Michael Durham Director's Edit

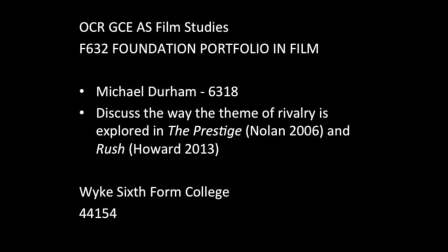(0:00)
So as you can see, starting now, the film begins with this upwards tilt of the building.
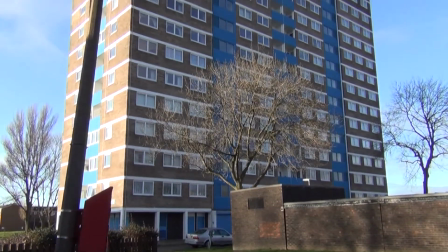(0:04)
I chose this flat in particular as it doesn't look very appealing or as if the rent would be very high.
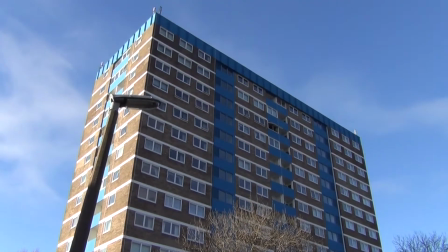(0:10)
Now I've turned down the soundtrack for this video so you can hear me clearly, but it should still be slightly audible. The moody music was taken from bensound.com and meant to foreshadow that something upsetting is about to happen.
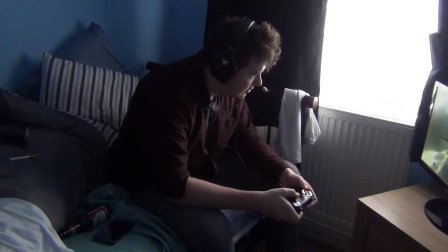(0:21)
Now we cut to inside Ben's bedroom. This was actually shot inside my home.
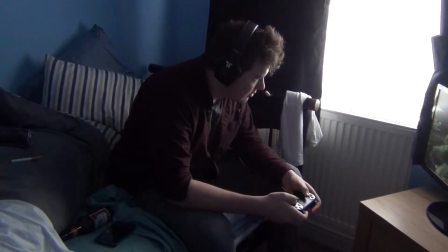(0:25)
Now I've changed the room around though to reflect his character. He's very lazy, you can see his hair is scruffy, the bed is a complete mess, dirty clothes are thrown about the room. He's playing video games, something that are stereotypically seen as being unproductive.
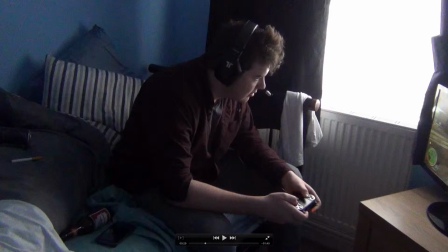(0:40)
I've opened the curtain as well here to have natural light shining through to suggest that Ben is inside and separating himself from the world outside.
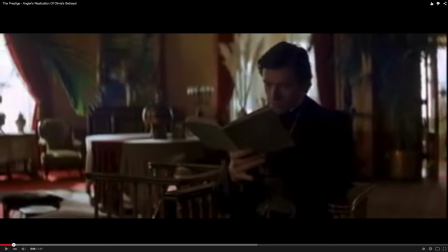(0:49)
The inspiration for this next scene came from The Prestige. You can see from this screenshot, the medium shot shows Angier reading Borden's diary.
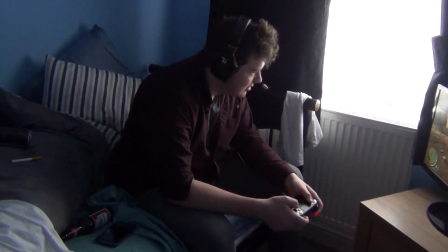(0:58)
Now I've chosen a modern day interpretation of this story with Ben reading a text message instead.
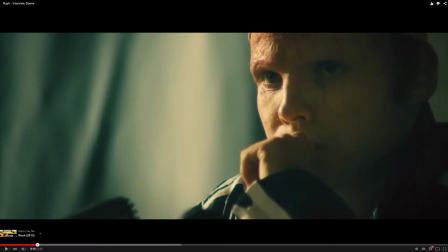(1:04)
Similarly, in Rush you also get a medium close-up of Lauder, which is really important for digging into the feelings, bringing the audience in.
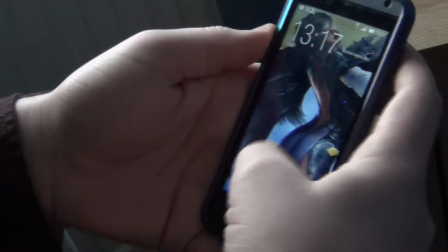(1:12)
I did originally want to get lots of missed calls from Lee on this close-up,
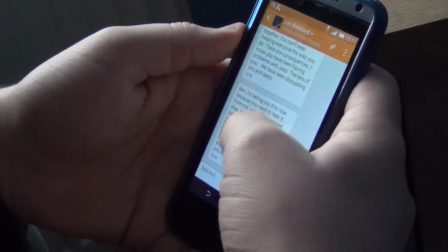(1:16)
but unfortunately that's not how Android software works, so I eventually just had him reading the text instead.
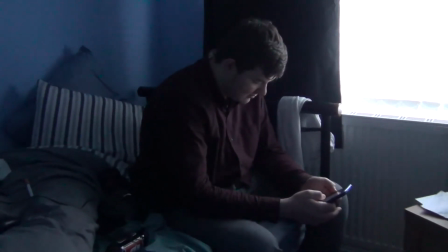(1:21)
The voiceover starts about now, which is a massive part of the opposite scene from Prestige.
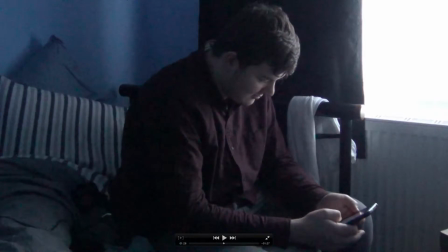(1:27)
I wanted to have this message actually read out as it really makes the audience feel involved and gives an in-depth look at the character and how Lee really feels when he was sending this message.
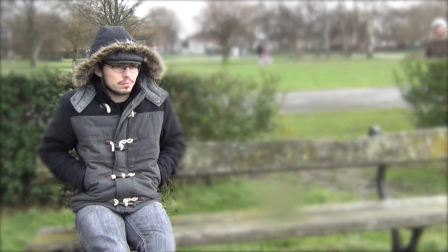(1:38)
So you can see here Lee is sat waiting for Jess to arrive. I do wish the weather had been a bit better so he wasn't dressed so heavily,
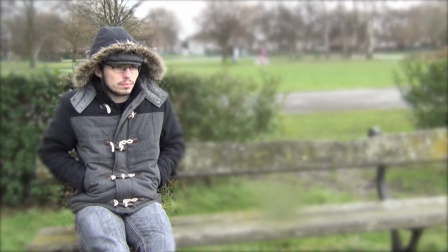(1:46)
but he still appears more appealing than Ben, who was just really scruffy, so I still feel the scene works.
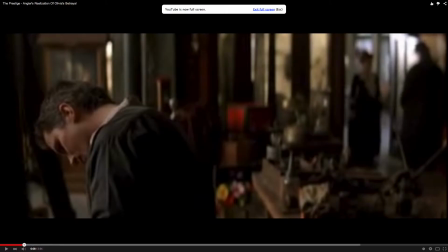(1:52)
I added some depth of field here in editing, like in The Prestige when Olivia appears, as really Lee is the central focus in the film.
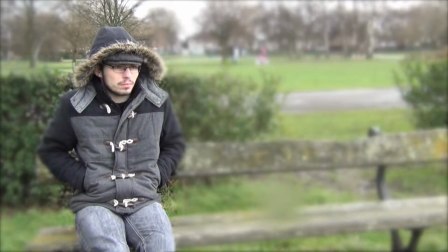(1:59)
Jess is sort of just an entity really for them to fight over. I slightly changed from The Prestige.
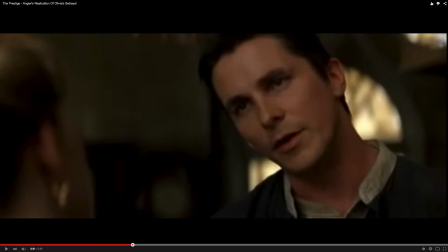(2:05)
Rather than having the shot reverse shot in the conversation, I just opted for one long medium shot because it was simply easier.
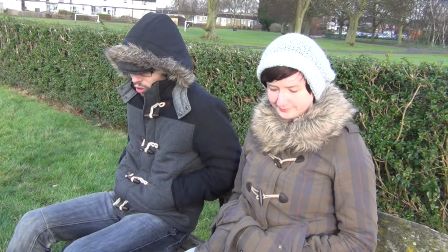(2:11)
I didn't really have a lot of experience working with cameras. It doesn't really make a difference because the real focus is the conversation and what they're saying.
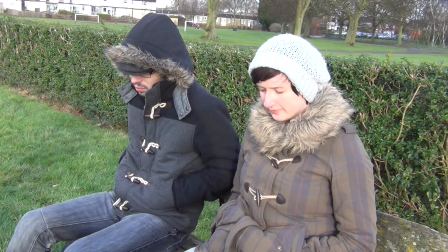(2:18)
I mean, that's really what puts across that the two of them are fighting over Jess.
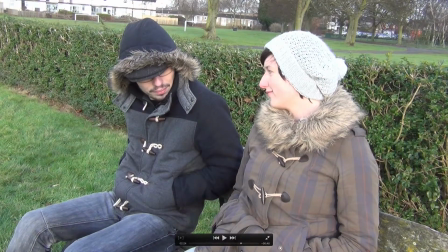(2:22)
Like, Lee really tries to emphasise Ben's flaws, like he states that he's lazy and jobless and that he's changed. It was important to show that Lee might be the more attractive of the two, but he really is the best choice when he is willing to throw his friend aside so easily. I think both Lee and Jess are beginning to question this, as they don't really look at each other until the end of the scene.
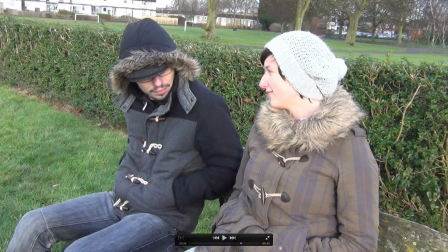(2:41)
I mean, they still decide to continue to put their concerns aside about the relationship, but I think maybe this is where their story is heading.
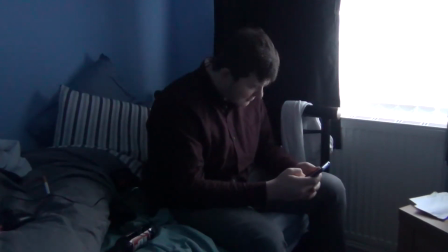(2:50)
You can start to notice now that the soundtrack has changed to a different track. This song is even moodier than the first one, and I think it's a lot darker really. It needs to reflect that Ben is starting to become aware that Lee has betrayed him and taken Jess away, and that he's feeling differently now.
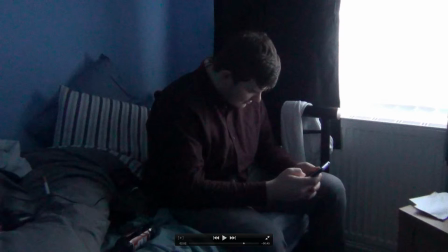(3:08)
He's starting to feel upset.
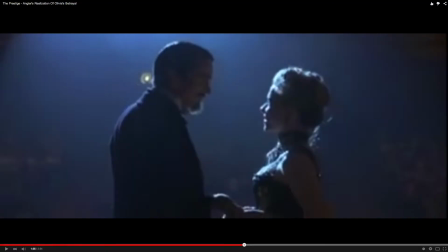(3:13)
You also get the montage scene, which is similar to the one between Borden and Olivia in The Prestige.
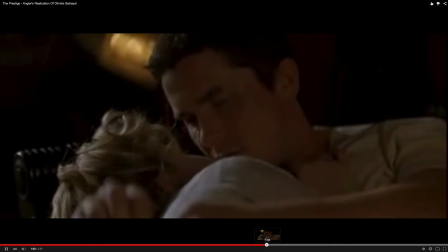(3:21)
And it's really meant to show the connection between Lee and Jess. When I did my planning, this was one of the main reasons I decided to shoot in the park,
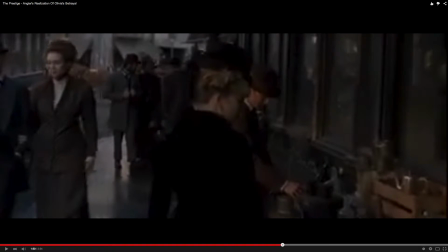(3:29)
as the bright colours and the sunny outside really brighten up all these shots and juxtapose the dark,
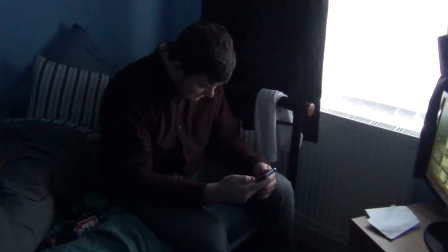(3:34)
dingy setting of Ben's bedroom.
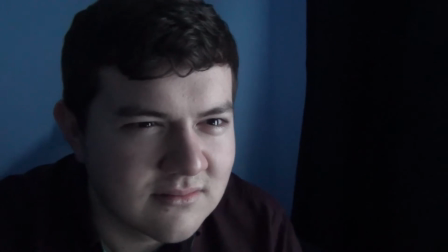(3:37)
We cut to a close-up shot of his face to show the hurt and anger that he's feeling of losing Jess.
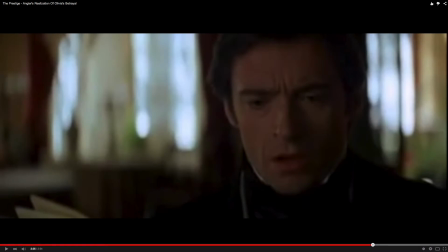(3:43)
Now, Ben might not have been the most productive person, but I wanted it to be clear that he still cares about her, and I think he still cares about Lee too, and he really feels a bit disgusted really that this is how he's treated,
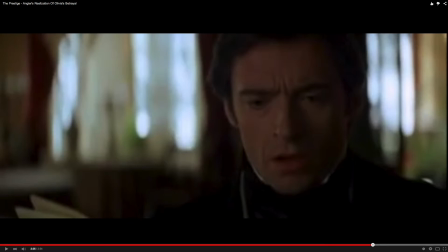(3:55)
and it's sort of the difference in their rivalry that one of them can throw the other aside, but the other feels quite twisted really about what he's done to him.